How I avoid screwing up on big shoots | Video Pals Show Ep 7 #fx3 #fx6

So let me close the blinds here, which will make that. So now look how flat that is, right?
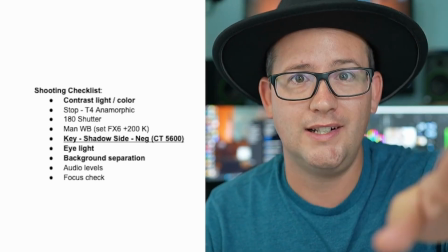(4:13)
That is flat because this light is right next to the camera, which is great for webcam type stuff.
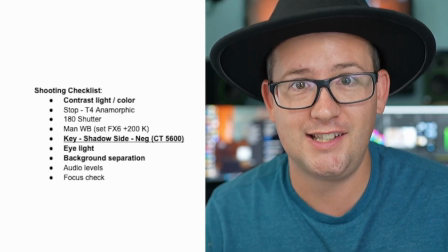(4:19)
But if I was trying to make a cinematic interview, this is not it. This is not a cinematic interview because now I'm filling in from the camera.
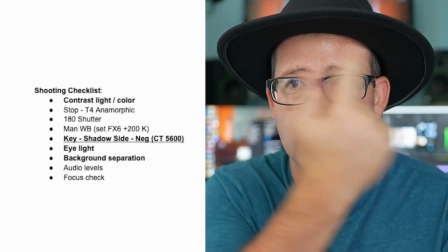(4:27)
So now everything is flat. Look, there's no shape and dimension to my face.
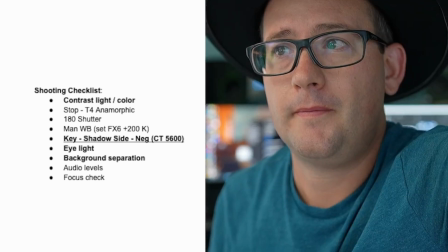(4:30)
But if I were to turn this off, now there's light on one side, but not the other side. So where do you put the camera? You don't put the camera on the light side, you put the camera on the shadow side.
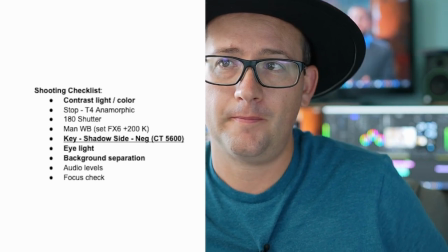(4:45)
So as I open the blinds back up, you can see that key light is now coming in from the window.
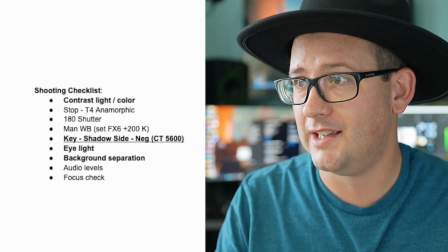(4:51)
And as I look towards the key light, which is what you want to do, you don't want to look away from it.
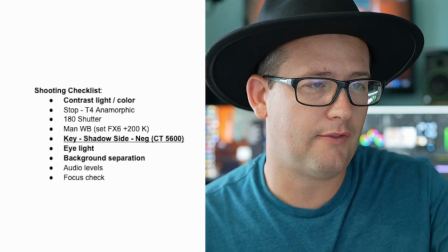(4:57)
So if you look away from the key light, now look, my eyes are not, now of course there's another computer monitor here reflecting white all up in my eyes,
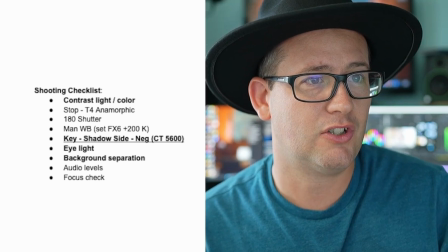(5:03)
but you can see that there's not as much good looking contrast in the images when I go this way.
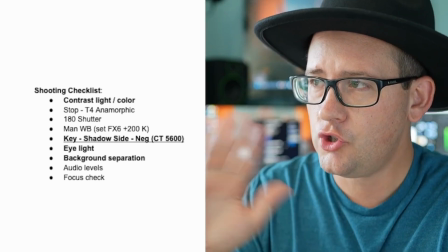(5:09)
Now my eyes are picking up that key light. So always looking towards your key light, and always camera on the shadow side of the face. The other thing is a neg. So just grab my mouse pad here. Like I said, this one's quick and dirty. I didn't really make a good preparation.
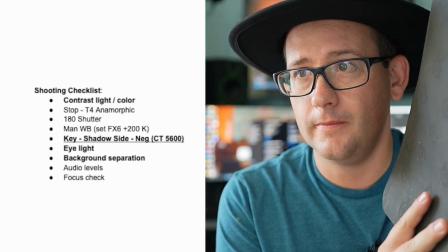(5:28)
So if I bring this negative fill in, of course, got to bring this way in because this is not, big by any stretch.
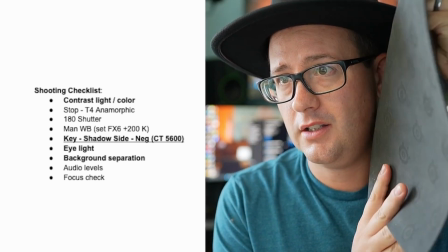(5:37)
But as I bring this negative fill in, you can see I'm creating contrast.
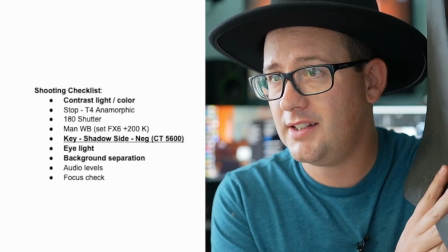(5:42)
So that contrast happens from that negative fill. So this whole note says key light, boom, camera, shadow side, negative fill, and color temperature, 5600, because that's what most of our lights are, and that's usually where we're at. So it's a reminder to make sure that we have all those things dialed in, and that's like, there's the big look. So the next one you see there is eye light, which again means make sure there's light in the eyes.
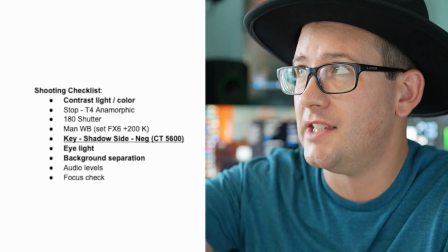(6:12)
So as I look this way, you can see my eyes are picking up some of the catch from the window.
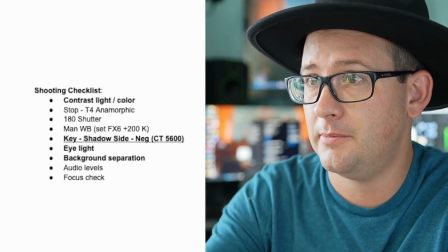(6:17)
I've got this other little light filling in a tiny bit here, and then I've got, of course, my computer screen. Now, if I didn't have any of these things
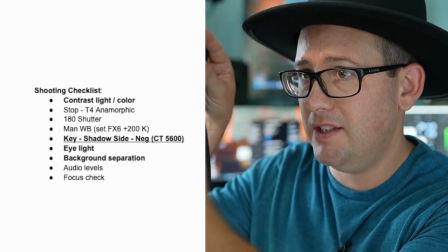(6:26)
filling in my eyes, and I'm looking this way, of course, I still got, whatever.
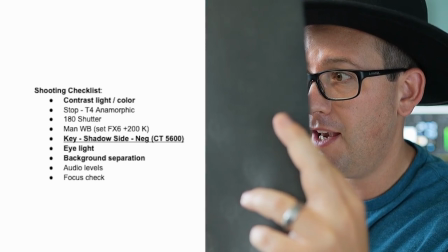(6:32)
If I block I don't know if the camera can even see me. If I block everything out of reflection-wise out of my eyes, now my eyes are dead.
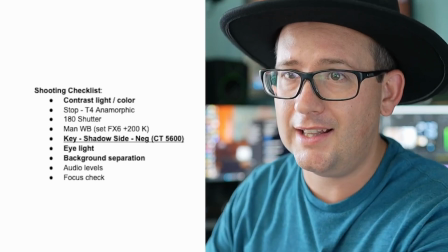(6:40)
But if I have that light reflection in my eyes, that's the eye light. So you want to make sure your eyes have some life in them so they don't look dead. Another one is background separation. That's going to happen both in light, in contrast, in color, and also in focus. So obviously the background behind me is out of focus. But also we have everything else going on.
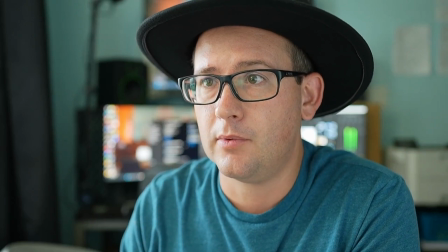(6:58)
So as you can look at that background, you can see, okay, there's some separation. Now color-wise, here I got the kind of same color shirt as the wall back there.
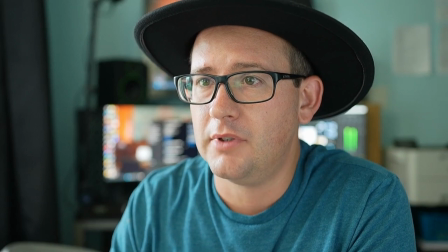(7:06)
Can you tell I like blue?
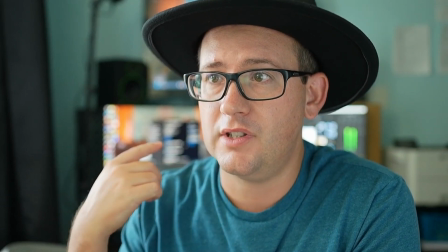(7:08)
Anyways, but directly behind me, you can see that there are different points of contrast and color happening right behind me.
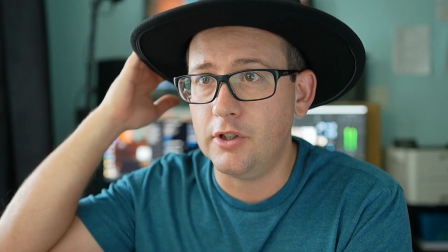(7:16)
So those things like this, black hat stands out against the blue background. So anyways, we've created that contrast and that background separation. Next is audio levels. As video guys, we love to forget audio because we get too busy looking at the light and then forget to put on the headphones and be like, oh, we can't hear them. Oh, the mic is not in the right place. You start many things and your mic is like, anyway, your mic is like way in the wrong spot. But because you're looking at the visuals, not like in the frame like this, but like, oh, the mic's in the wrong spot. And then you go to record, you put on your headphones and, oh, whoops, let's bring the mic in where it's supposed to be. Oh, look, now we can hear them. So anyway, audio levels. That's something to always check. And then focus. That's like the last thing you check again before you roll, because it's so easy, again, to be looking at everything else and forget to double check your focus. I like on the Sony cameras, you can punch in even while recording to do focus.